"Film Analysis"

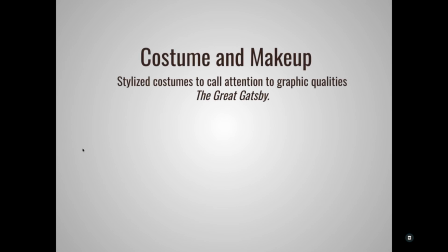And then, of course, stylized costumes can also bring a lot of detail. So something that Baz Luhrmann is famous for. And so here's an example from his film The Great Gatsby.
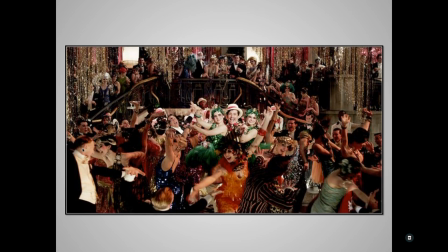You'll see this in Moulin Rouge. You'll see this in Romeo and Juliet. Over-the-top stylized costuming.
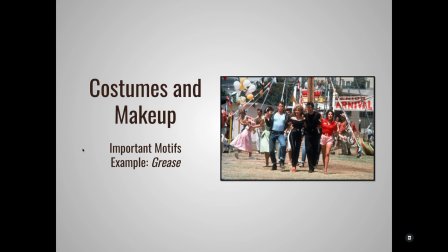And then, of course, costumes and makeup can also represent important motifs or symbolism of the characters. We see that in the film Grease, where you've got your characters wearing their personalities, wearing pink because they're the pink ladies,
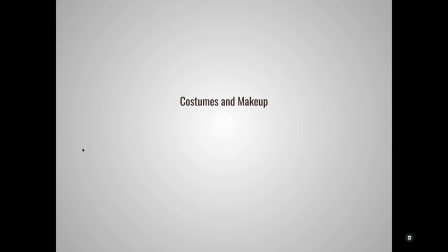wearing leather because they're the greasers, that whole sort of thing. And then a reinforcement of the narrative.
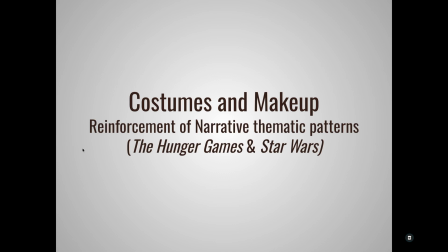Narrative thematic patterns. These include, of course, the Hunger Games and Star Wars.
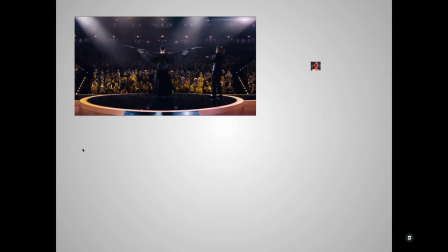There's a couple of examples. In the Hunger Games, you get a lot of
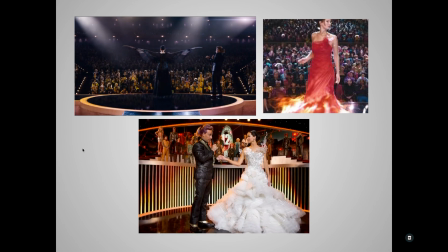that symbolism through their costume because of the costume parades that they go on, and that sort of thing. So you get a constant reminder that Katniss is the girl on fire or is the Mockingjay.
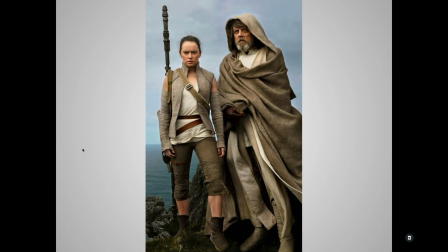And then a really good example from Star Wars Episode 8, which is probably everybody's least favorite Star Wars movie. You have Rey wearing normally wearing white. representing, of course, her goodness, her purity, that kind of thing.
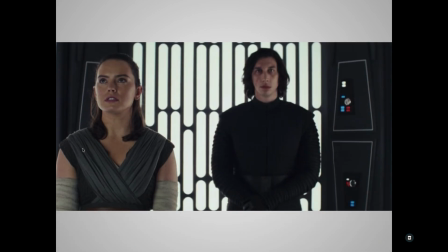But later on, when she is conflicted over whether or not she should join Kylo Ren and the dark side, she is wearing dark gray, representing her conflict, whether that is going to the dark side or to the light side.
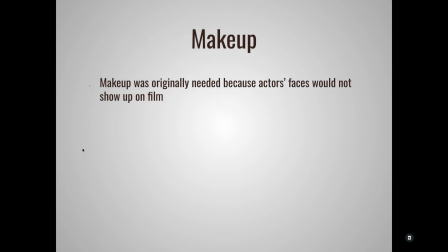And then we go into makeup. Makeup has all kinds of interesting things that can add to it, and obviously was once upon a time used to just basically show their faces on film because film was so crappy.
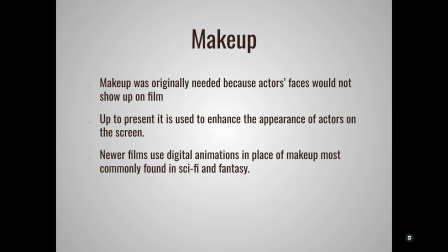Um, Obviously, now we're using more CGI, we're using more animation, we're using more things like that instead of practical makeup. But it is, of course, still very useful in biographies and in other types of films where you want to
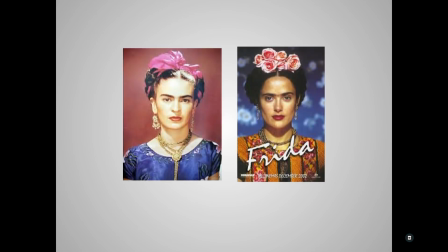show their faces a little bit. Here's an example of Frida. On the right is Selma Hayek playing Frida.
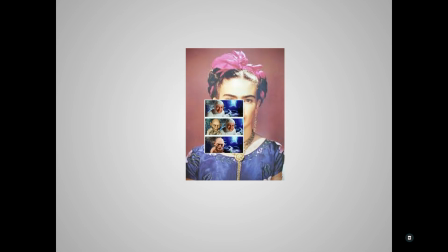On the left is the actual Frida. And then, of course, you've got Gollum,
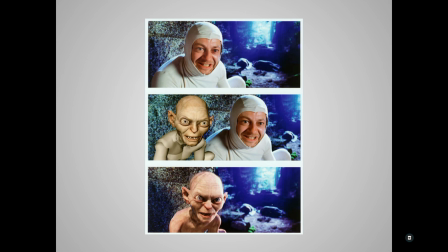the transition of Gollum from Andy Serkis in his white suit to developing into a CGI character. That is over 20 years old now, so it has not aged as well because CGI just doesn't age well.
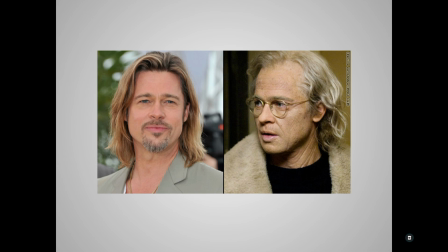Brad Pitt in the movie Curious Case of Benjamin Button, where he ages backwards. Lots and lots of CGI used there, but also some makeup as well.
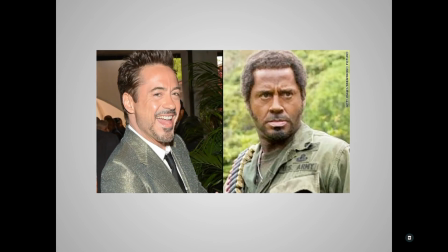And then one of my favorite examples of use of makeup is from the movie, what is that called? Anyway, where you've got Robert Downey Jr. playing a
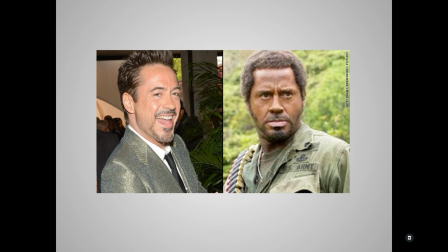British guy who is also like a blonde-haired, blue-eyed British guy who is playing a black man in what he thinks is a movie. It's fantastic. And then
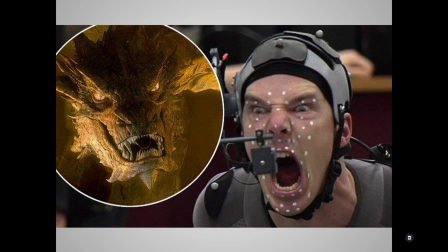finally, Benedict Cumberbatch in The Hobbit playing Smaug, the Great and Terrible. And you can see the difference between Gollum and Smaug and how we have had an advancement in technology since then.
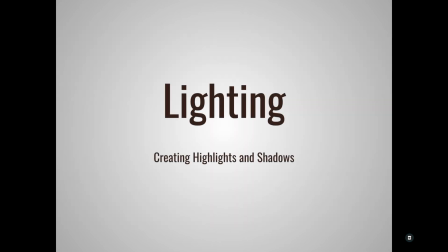Lighting is our next element of mise-en-scene, creating highlights and shadows.
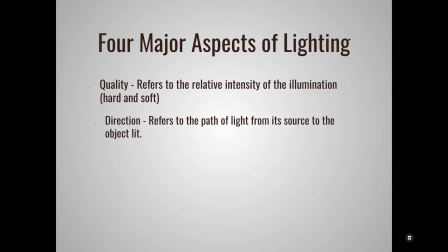There's 4 major aspects of lighting: quality, direction, source, and color.